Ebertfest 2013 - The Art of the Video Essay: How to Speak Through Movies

And I think in the end we called some of them essays but I think that that's how exciting it is to me that I wanted to participate and kind of see what would come to promote the DVD which comes out in June so so Kevin tell us about this clip so basically I made a short video essay for Patrick's film about Patrick's film and And it deals with issues about race and how we judge people on the surface level.
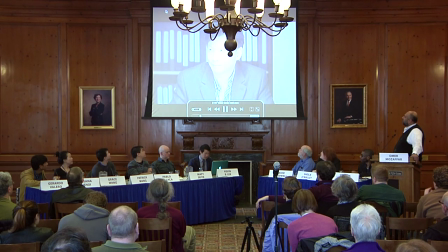(35:54)
I'll let the video first speak for itself. Asian faces have long been a signpost of mystery and mistrust in American cinema. We can go as far back as Sesoe Hayakawa as a devious sexual predator in The Cheat, made in 1915.
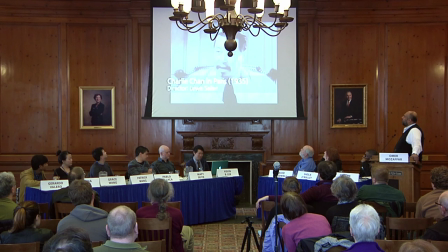(36:10)
Asian characters are more acceptable when they're less threatening, portrayed as comic caricatures. It's a dehumanizing trait that exists in Hollywood even today. And the family plays with this long-standing perception of Asians as enigmatic, most notably by using a recurring visual motif of Joey seen from behind.
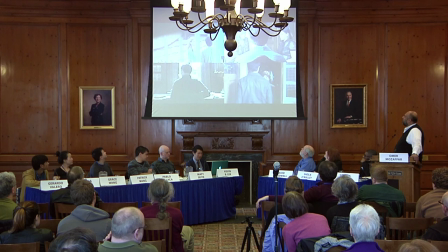(36:30)
In these shots, we can't see Joey's facial expressions. He is visually withheld from us, whether to create dramatic intrigue or to convey his character's emotional blankness in a state of grief. This technique also conveys a sense of how people project their thoughts and emotions upon him.
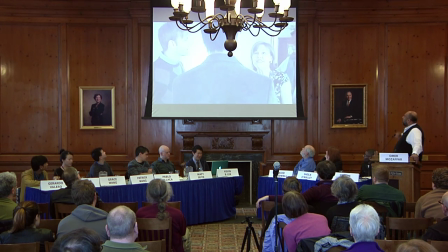(36:47) Welcome to, welcome to Thanksgiving. Mama, mama, mama, he knows what Thanksgiving is. Welcome to our Thanksgiving. Yes, let's all thank Joey for coming down from outer space for Thanksgiving.
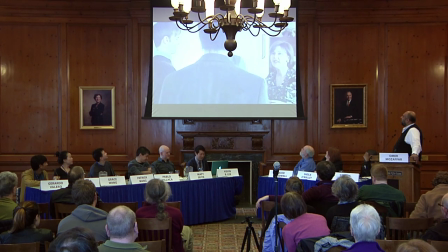(37:00) It's okay.
But what's interesting about In the Family is that many of the white characters are depicted as equally, if not more, inscrutable.
What do you know, finally get to meet face to face. I've probably seen a lot of great things about you. Not like you needed to.
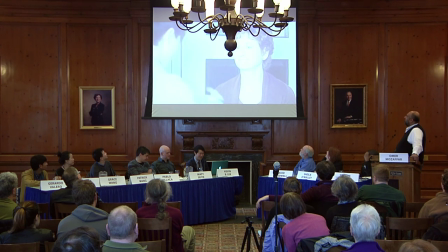(37:15) It's like our stomachs have known you for years.
Their performances are far more muted than what you find in most American films. At key points, they come off as cold, distant, whether due to bureaucratic insensitivity, I only told you it was stable, but that was a little while ago.
Do you know what's happening now?
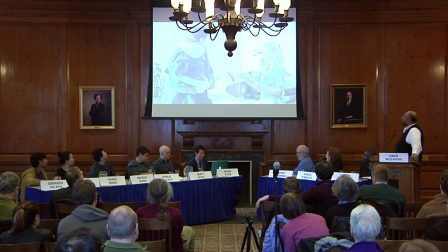(37:34) Nurse Edwards will talk to you about that. Okay.
Or personal distrust. I also want to just pay tribute to Professor Boardwell, who's been the teacher of so many of us, by acknowledging his influence in the video work. I talk a bit about just what I consider to be a very generous approach towards space and time in this film. It really lets you just inhabit the same space as these characters. and so I do something that Professor Bordwell is quite famous for doing,
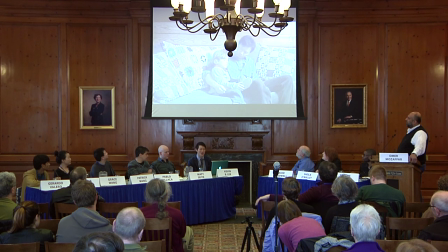(38:11)
which is just counting shots and lengths of scenes.
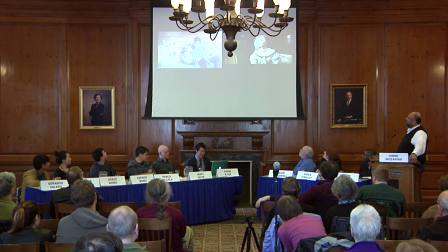(38:15)
Compare this to a film like Lincoln, a film that feels pretty slow-paced compared to most Hollywood dramas. Over the course of its 165-minute running time, In the Family has a total of 280 shots.
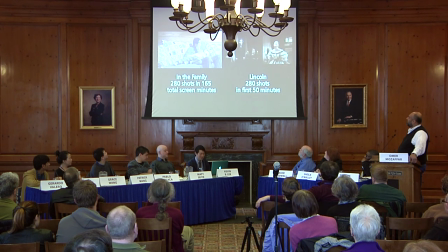(38:29)
Lincoln has 280 shots in just its first 50 minutes. or compare in the family to a stately European art film like Amour. The average length of each shot in Amour is 31.5 seconds. In the family's average shot length is 36.3 seconds, almost five seconds longer than Amour.
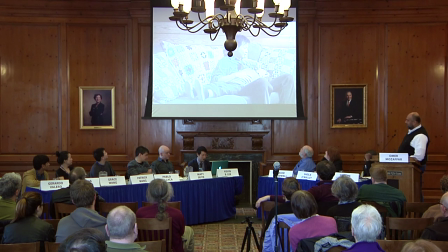(38:49)
What this suggests is an uncommon insistence on immersing the viewer in an uninterrupted sense of space and time. So, did you count all these shots? and you timed every show.
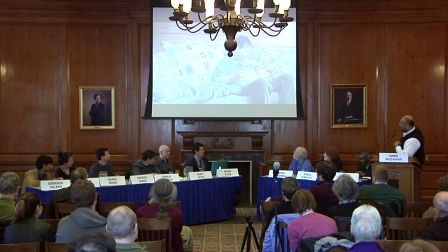(39:04)
I don't have the patience or the diligence of David, Professor Bordwell, who would sit with a movie and have a stopwatch and click and take notes because thanks to the power of nonlinear editing, you can just cut up a scene in the edit timetable and just sort of count it that way. So in some ways, these techniques are easier to execute in the digital editing stage.